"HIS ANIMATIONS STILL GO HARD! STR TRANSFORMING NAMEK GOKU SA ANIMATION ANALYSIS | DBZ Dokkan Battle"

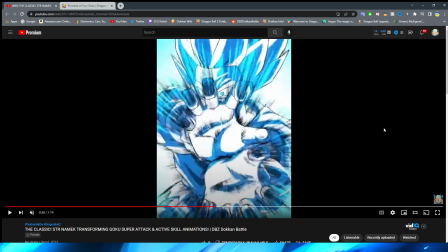But Goku's hand sort of pulsating like that really makes you feel like he's pushing the Kamehameha, not like literally pushing it forward, but, you know, firing it forward, right?
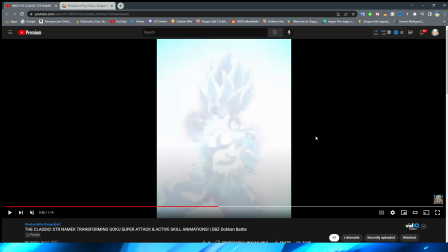This shot is so good, and I love this zoom out too.
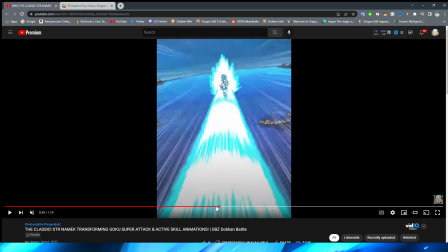Again, they mask it with the, you know, part where it would maybe look a little bit awkward by having that white flash there.
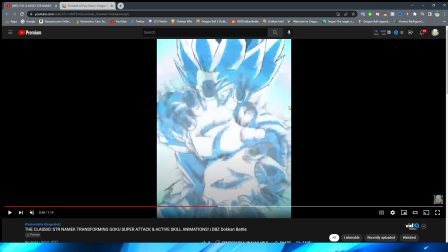But yeah, I think this looks so good, right? It sort of reminds me in a movie where they go, right?
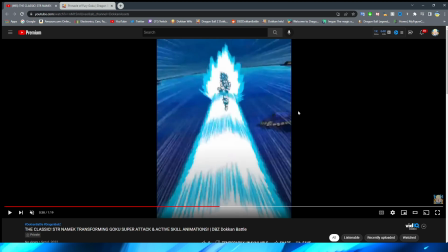And they have the zoom out shot. So good, dude. So good. Like, this section right here could easily pass for a modern animation. As a matter of fact, honestly, I kind of think that if this guy came out with these
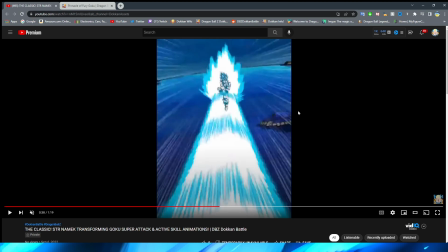animations as a modern day unfeatured banner unit, like with this essay specifically, right, we're talking about, I feel like nobody would bat an eye, because it still looks really, really good, if I do say so myself.
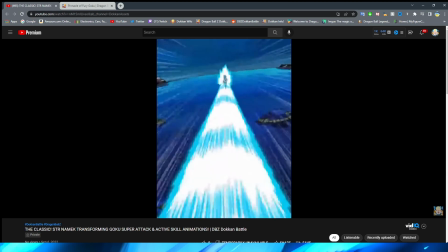The Kamehameha, obviously flying forward, looks good. Of course, a very nice background to boot.
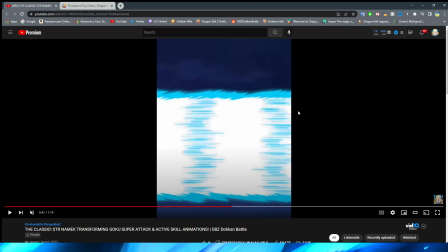And this is a pretty cool shot. Obviously, we have the Kamehameha envelop the enemy here, and quite literally envelop the enemy here, right?
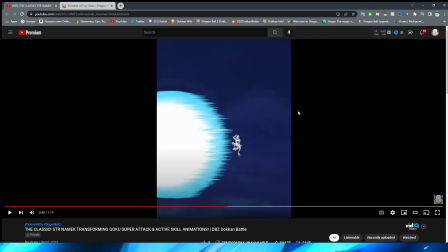Because obviously you can see when the sprite gets hit, right, it sort of impacts them,
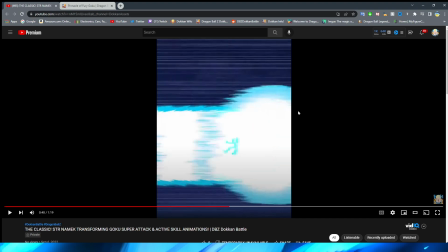which is cool that they even bother to animate that, because it could have just enveloped them in the white light. And then you have them in there before they sort of fade away into the Kamehameha.
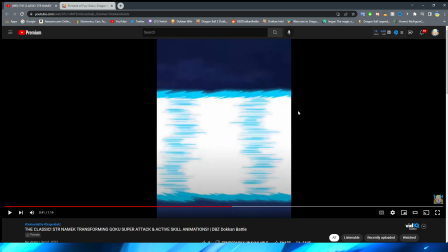A very interesting perspective as well, sort of looking from the side of the Kamehameha for this shot.
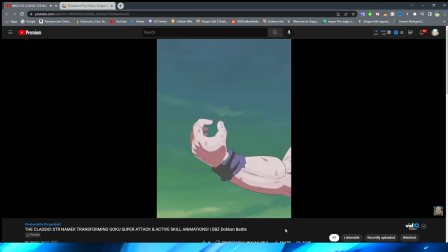Very cool, though. Okay, so now we move on to the active skill here. Oh boy, so this one always bothered me a little bit. Just this animation in the beginning of Goku closing his hand, right?
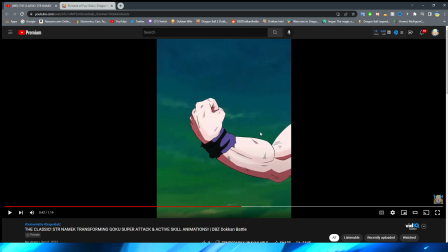It's weird because they do a frame, but they also fade it just a little bit, right? So keep your eyes on how this looks, right? When we go to the next frame, you can see that that little bit right there is actually Goku's finger.
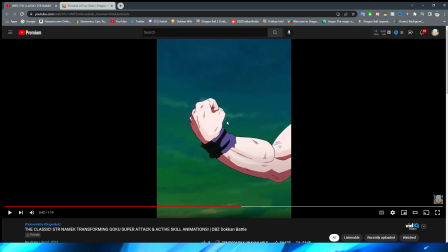And you would think, oh, maybe it's just a cloud. No, you can see that, right, even there's the other edge of his finger, how it was before, right? And then when they fade into this shot, right, you can see that little bit. Now, that's not the part that bothers me. It's just that it's such a quick transition between his hands.
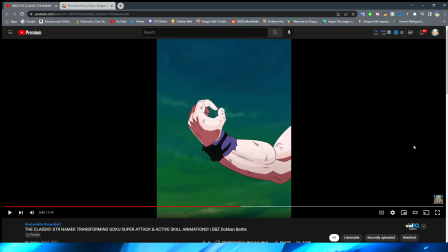Again, I feel like if this was more of an updated essay, they would definitely have the closing of the fist be a lot more lifelike. But because this is so old, they just have the quick yoink, yoink. Doesn't look too bad, though.
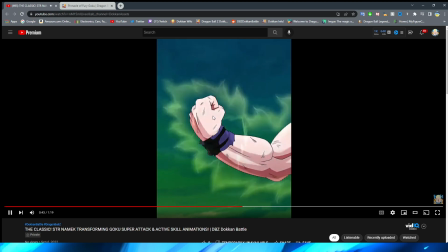And everything that follows up this animation, I think, looks really good, right? We have the very, very nice looking aura.
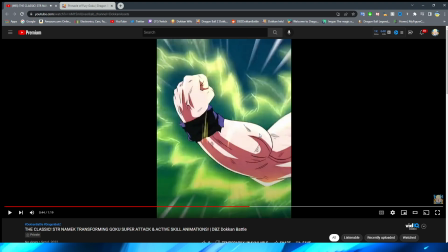Unfortunately, kind of cut through by Goku's cut in there. But thankfully, they don't linger on it for too long.
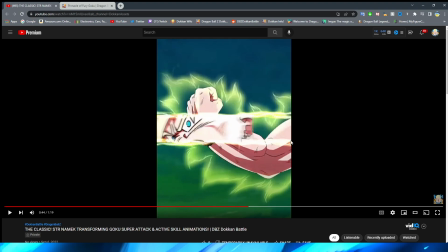This bulk up of Goku's muscles as well looks very, very nice, if I do say so myself, right?
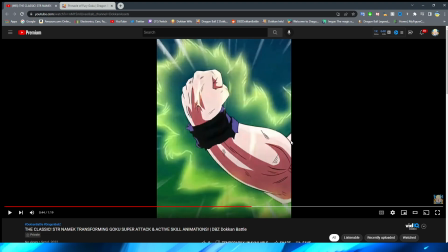This shot always kind of impressed me with how well they have this look.
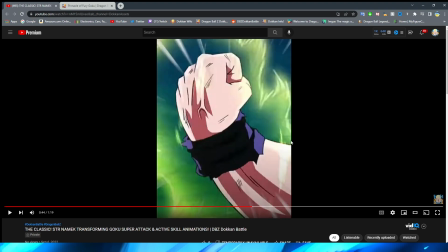And again, a very nice transition shot, even though they have this sort of white fade here, right?
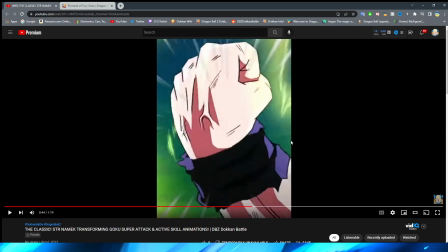I like that they zoom into his hand because it's just a little bit more unique. And I feel like it emphasizes the fact that, hey, Goku's getting strong.
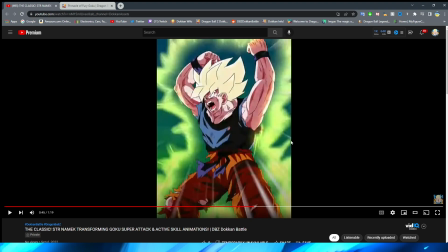He's powering up, right? Then, of course, we have Goku with his hands in the air, which this shot does look really good. The one thing I will say about this in particular, before Goku's hair transitions into that more golden look, is that I do feel like the hair here is not shaded correctly.
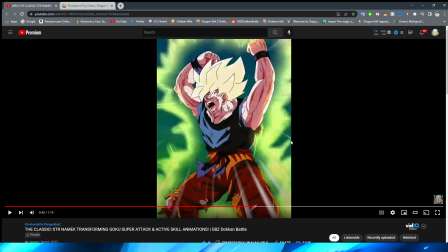It kind of feels out of place on top of the rest of this, because obviously Goku looks super shaded, very detailed here, and the hair is just very plain. It almost feels like someone made the entire art piece and then left the sketch part on the hair, right?
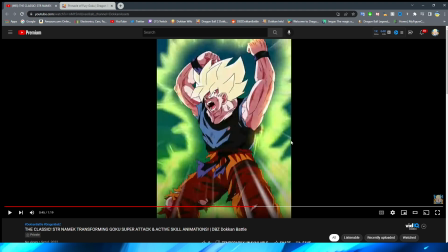I understand that when the cheddar cheese, I guess we'll just call it, like, color of Goku's hair is on screen, it is a lot more simplistic than the golden, because the golden has a lot more detail to it.
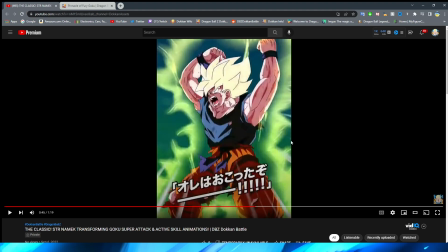But this still does feel a little bit out of place, for sure. Obviously, we have Goku move his hands up and his arms up.
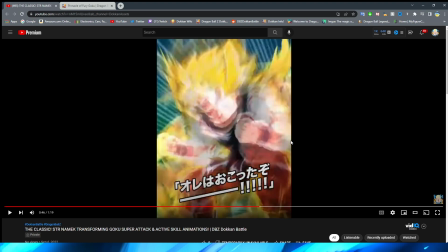Then, of course, giving us the famous squat pose. See, look how much more detailed. We have to let the explosion effect play.
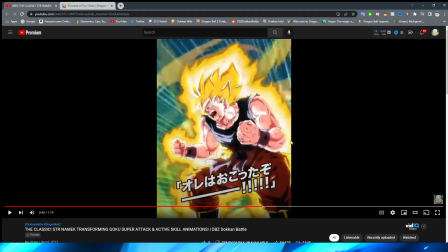We'll talk about that in a second. Look how much more detailed the golden hair here looks compared to just a moment before.
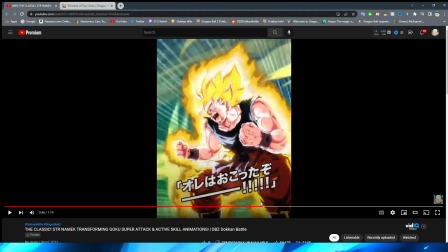Like, it feels like it's a composite piece now, right? I always did find this shot really cool because, again,
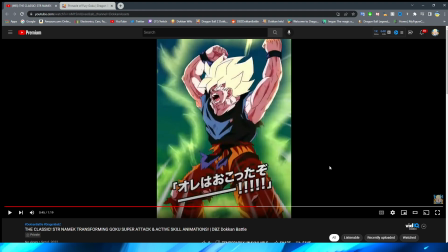this sort of feels like a precursor to some of the modern Dokkan animations with having a little bit more movement in them, right?
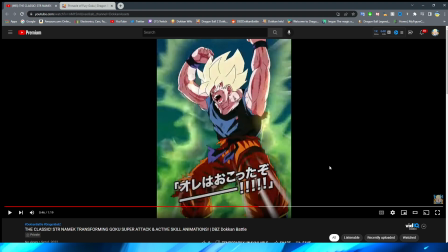With authentic movement where it's these different pieces moving to sort of give you the illusion of the character actually moving.
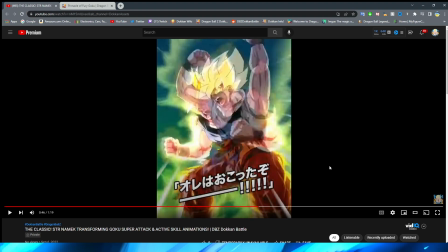Now, of course, we have a very, very interesting transition to Goku hitting the "let's go" pose, of course.
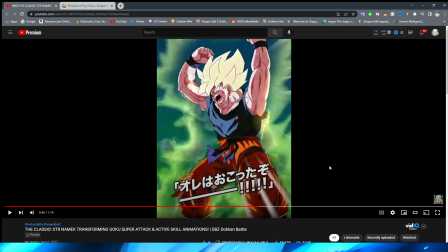The ki becomes a lot more intense. I don't know how I feel about the transition. Again, I think because of the time that it came out, it's fine.
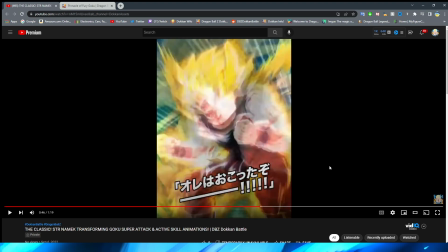It's excusable, right? I still feel like they maybe could have had a couple of in-between frames, especially with the way that they've done some of the other animations where they're able to mask it.
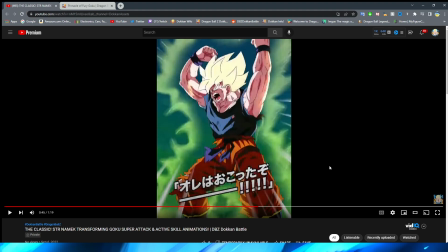Maybe it's just because this is just, that's all that they could do or think of, which,
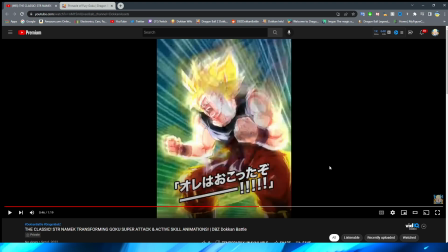I mean, that part is fine, but when it goes to this part, oh man, I really enjoyed this part a lot. Because obviously they really emphasize how crazy Goku's going here, right?
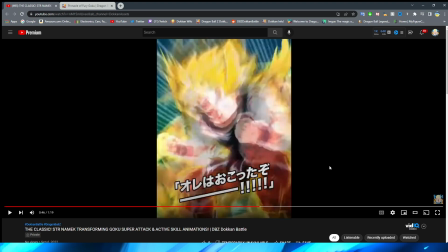With these insane faded assets, right? Look at this cluster mess on the screen right now, right?
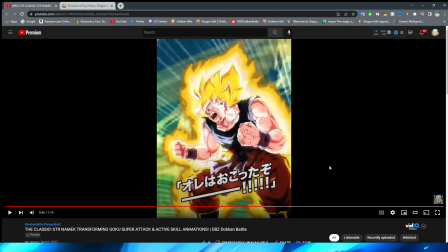Obviously, with the assets sort of fading off of him too, I think it's a great emphasis of the intensity of the power-up here, right? We obviously have a super sick aura effect as well around Goku, which I think looks very, very nice.
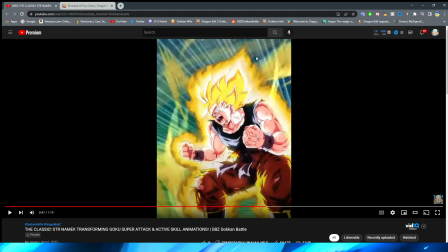We have these pieces of ki and energy flying in the background too,
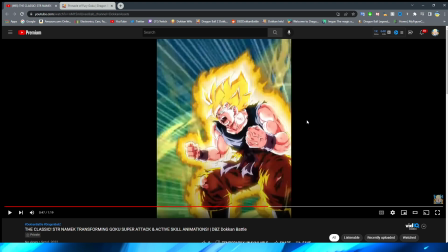which also look great with the anime motion lines as well, emphasizing this. I always did find it kind of funny that Goku got a little bit smaller, right? As we look at this, he sort of fades a little bit back into the background. Not fades, but just like moves into the background, which I thought was a little bit interesting.
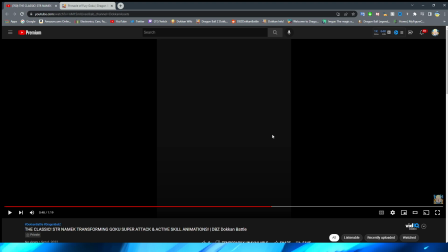But yeah, very cool animation. I think it's just simple, clean, and it works very well for what it is, because obviously the transformation should be the animation that's a little bit longer, but obviously this just going into a rage mode.
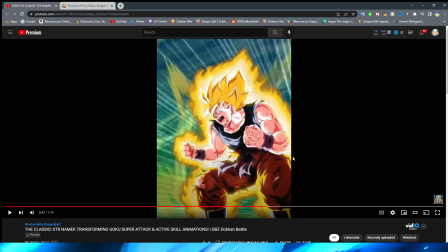It's quick, it's snappy, it's a couple seconds of animation, and I think they did a very good job with it for sure.
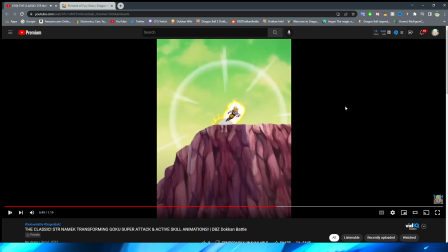Okay, so now we move into this super attack, and keep in mind, Goku has 2 essays in the rage mode. Like I said, this guy has a lot of animations under his belt, right?
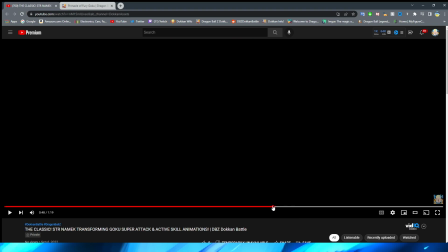So, we have Goku standing up on the mountain here to start us off.
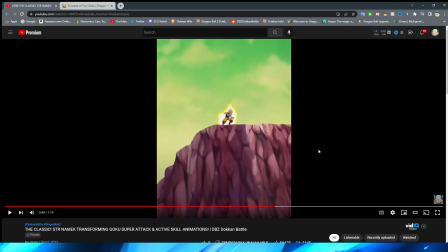They literally just use the sprite for this one. Like, this is quite literally just the Goku sprite with a little bit nice aura, right? And I mean, I guess it makes sense because obviously he's just squatting in the background, so they don't have to make it anything too crazy.
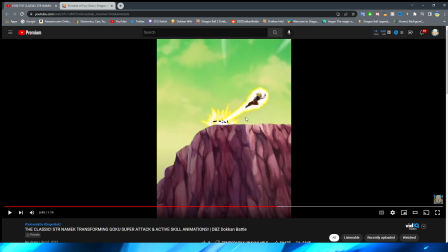Here is when it transitions to an actual asset from the super attack. Well, I mean, they're all in the super attack, but you know what I mean. Like, these are just already pre-existing assets from the sprites that they use for this. And then obviously once we have Goku jumping off, I think that looks a lot more natural.
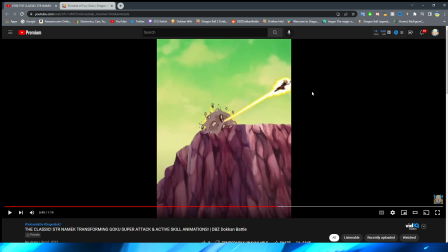It's kind of weird that he's not just facing backwards already and they have him turn around really quickly like that, but when you're watching, I don't think you really think about that too in depth.
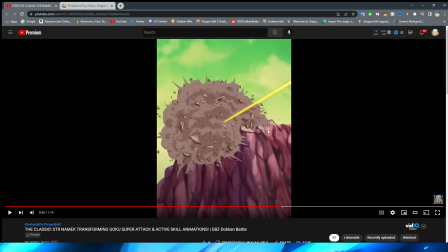The rock explosion effect is weird that they sort of fade in between that, right? I feel like by this time they had it a little bit better than that, but maybe I'm just not remembering as much.
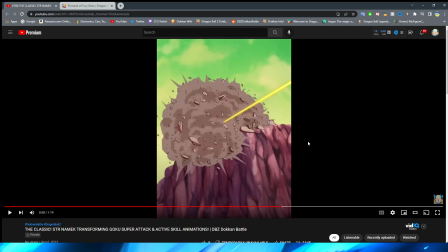Definitely they improve. I think this still looks really good in the individual sections that are here, but the fades between them do look a little bit off for sure.
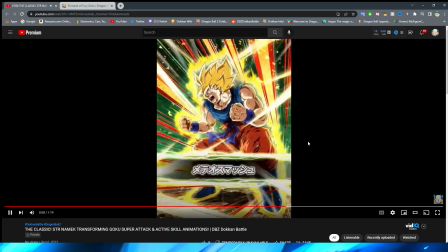Also, a very quick transition to the card art here for sure. It comes in very quickly for this one.
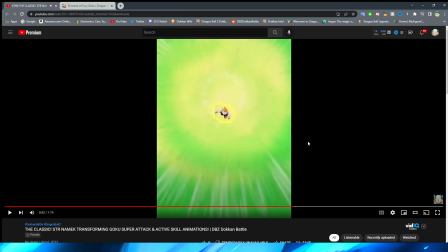So moving past that, obviously we have this very, very nice shot of Goku flying in here, which I think looks really nice. It's cool that they also transition his arms a little bit because it feels a little bit more natural with him flying in, right?
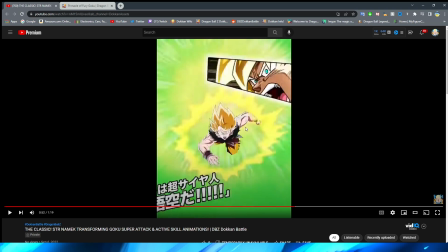You can see his aura begins to come into frame, and he moves his arms to the side too, which looks really, really nice.
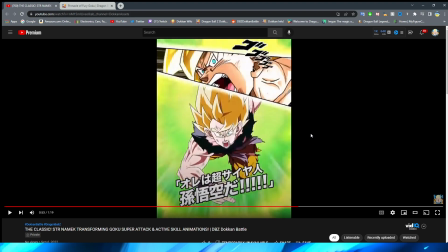Again, the nice emphasis of a character flying by having them zoom in, and the ki as well with the anime motion lines too.
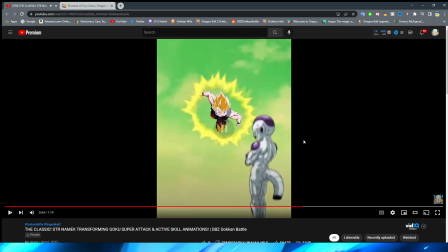That looks really, really great. We have Goku fly towards the screen, which is interesting. Then they cut to a shot of him sort of backwards again. I found that interesting, especially since before we just saw when he's firing off the Kamehameha, they like have it zoomed out, then zoom in, then zoom out again. I don't know. Very interesting that they decided to do it this way.